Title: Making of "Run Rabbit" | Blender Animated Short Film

Hi, I'm CG Sophie. 4 months ago, I started working on my animated short film Run Rabbit.
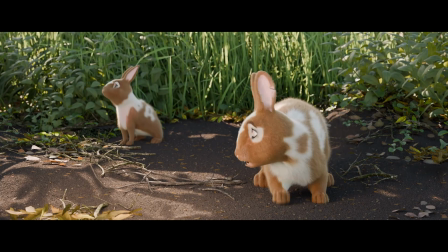7s
Created entirely in Blender, it's a 2.5 minute film about a mama rabbit who accidentally gets herself trapped in a cage.
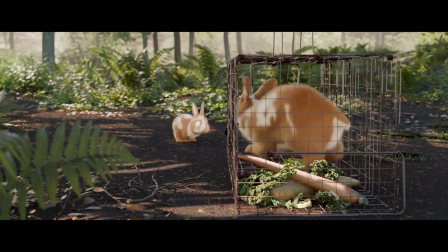14s
Her little kit needs to think clearly and figure out how the cage works in time to free his mum before they get caught by an approaching hunter.
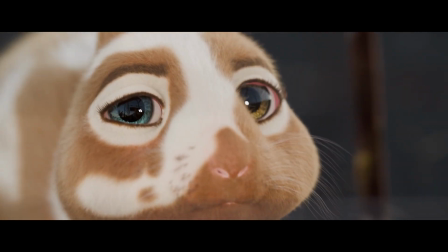22s
Please check it out if you have the chance. The link is in the description. I started self-learning 3D about a year ago,
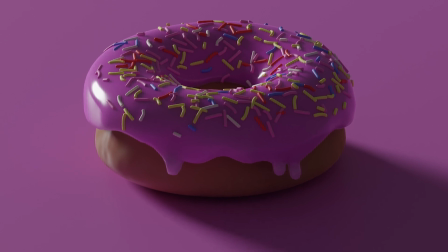29s
starting of course with the classic Blender Guru Donut tutorial, then working through my own modeling projects,
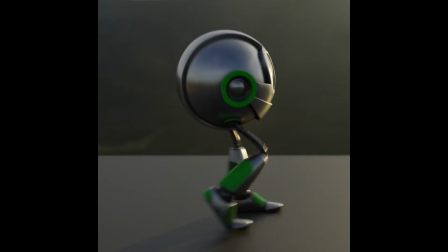35s
doing an animation course with CG Cookie,
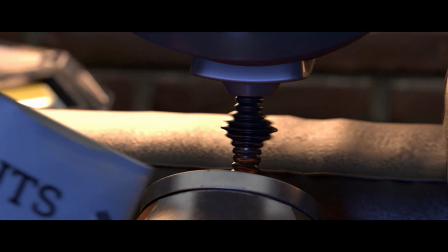37s
and then making a 45-second short scene called Rivet and Fluffball using assets from CG Cookie and Blender Studio as the character models.
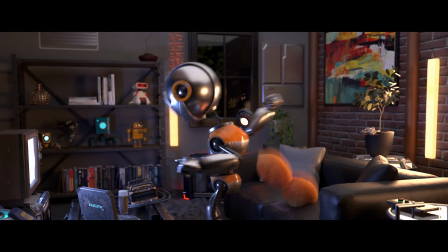44s
This was a great exercise, but I wanted to make a real short film where I created all the characters myself from scratch. So before writing the script, I wrote a document defining the goals of the project, namely that the film be a couple of minutes long, I create the original characters myself, and it tells a complete dramatic story.
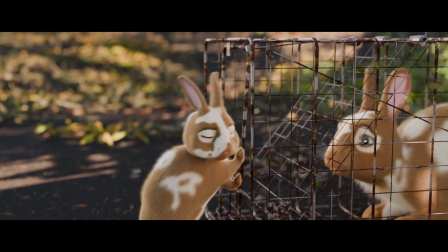63s
My ultimate goal is to make animated films about animals, so I started brainstorming ideas in that vein that could work for a short film. I quickly hit upon the idea of an animal being trapped and escaping, as it was something that could be told very quickly and have high stakes and emotion.
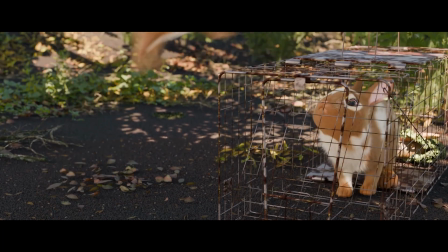79s
I didn't want the story to come across as moralistic or as a statement on the ethics of trapping wild rabbits in real life,
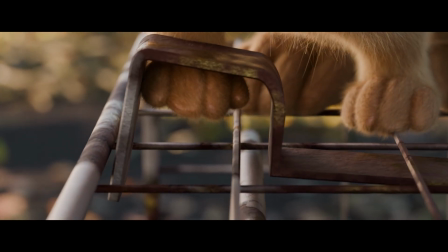86s
because I know that's a complicated issue in different countries, but I thought escaping a trap provided a compelling focus for a short film.
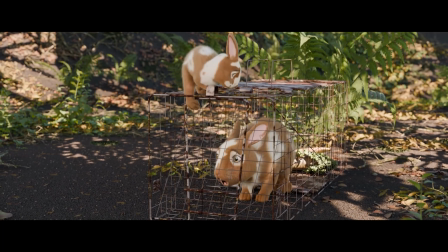93s
I decided to use a cage as opposed to other more brutal methods of trapping because I felt it was more palatable,
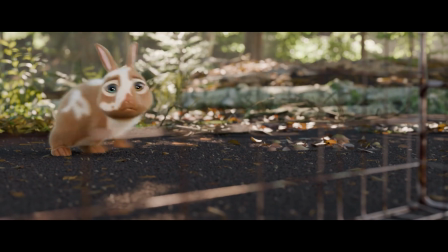99s
more visually interesting, and getting out of it was more like solving a puzzle.
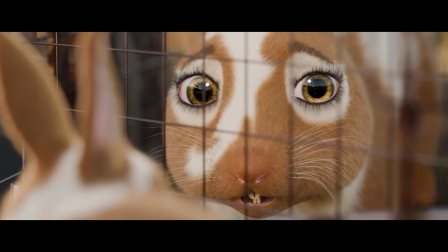103s
I decided that the mum would be trapped and her child would rescue her because I think making it a family story raises the emotional stakes.
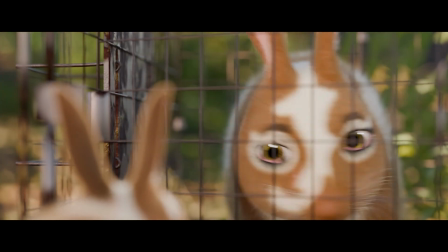111s
I also liked the idea of the flipped dynamic of having the kid save the parent when we usually see it the other way around.
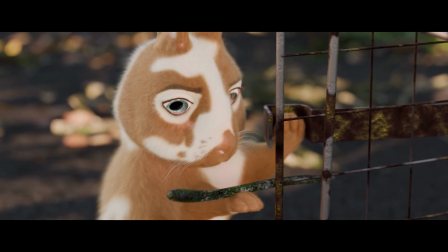116s
And if the kid was going to save the day, I wanted them to be a smart cookie who ultimately thinks their way through the problem and solves it by using a tool.
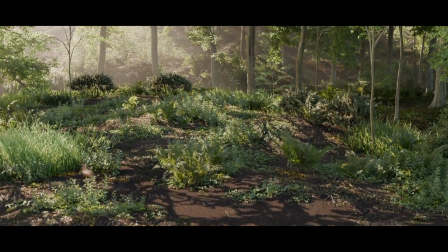124s
And I decided to set the story in a kind of timeless, idyllic European forest environment. Prior to this project, I had never created, rigged, and animated a character from scratch, so that was clearly going to be the biggest challenge.
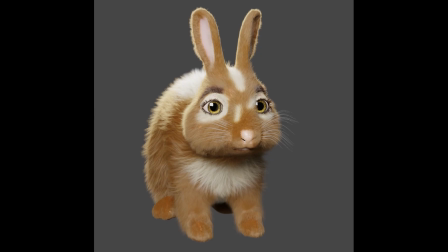139s
I decided to spend some time up front creating a test rabbit as a proof of concept to define the look and basic design aesthetic.
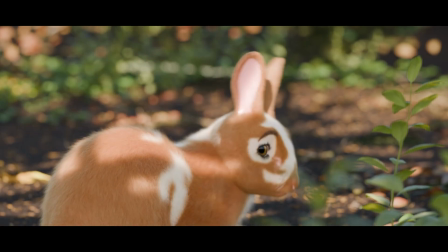147s
As you can see, the test rabbit looks very different to the production model.
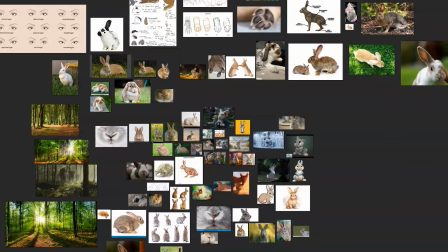152s
I created a pure ref board of rabbit reference, including real rabbits and other CG and cartoon rabbits. I wanted to humanize the face, of course, so they could have a human range of expression, but not stylize the characters too much.
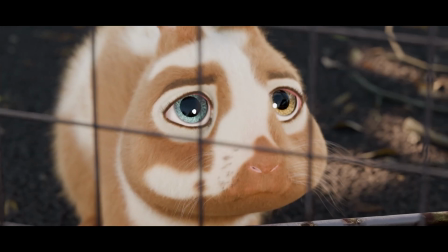165s
I wanted a character design aesthetic that was kinda halfway between Pixar and realistic. In order to get my head around the underlying anatomy, I looked at a lot of rabbit, cat,
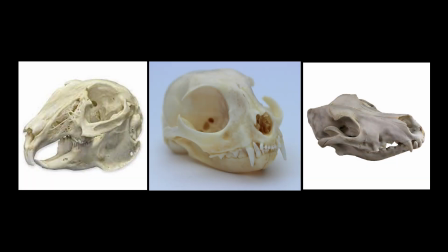176s
and dog skulls and kind of figured out how to merge them to create the anatomy of a rabbit with forward-facing eyes.
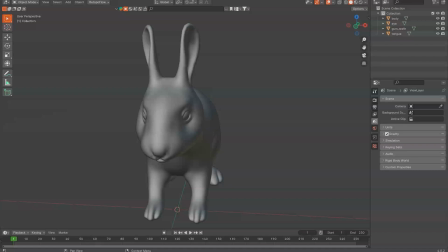182s
To sculpt the character, I bought a base mesh as a starting point, but basically ended up resculpting everything from scratch to suit my needs.
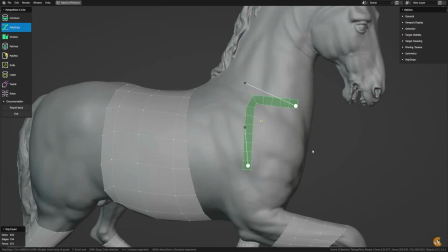190s
For the retopology, I did CG Cookie's course to learn how to use ReTopoFlow.
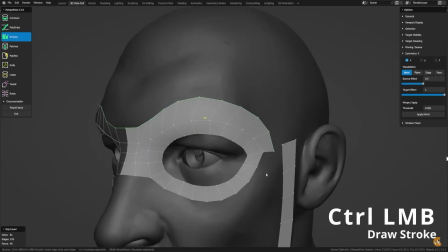195s
You can do retopology in native Blender, but ReTopoFlow has some amazing tools that make the process so much easier.
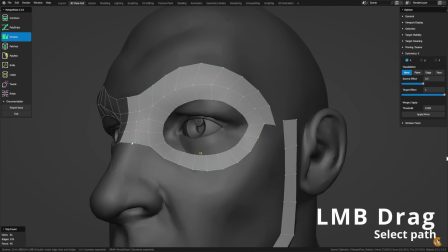202s
Even with this add-on, it took the best part of a day to do a character, so I dread to think how long it would take placing down literally every single polygon in native Blender.
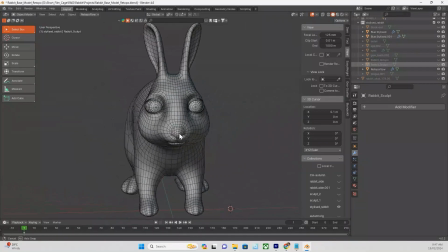211s
Now my test rabbit had nice topology and edge loops in places that I knew it had to deform. Then came the hardest part, the fur. I really wanted to try out the new hair curve system in Blender as opposed to the old particle system. The only issue is that there aren't a lot of online resources for the new system and nothing for doing like a full animal fur groom. So there's a steep learning curve involved.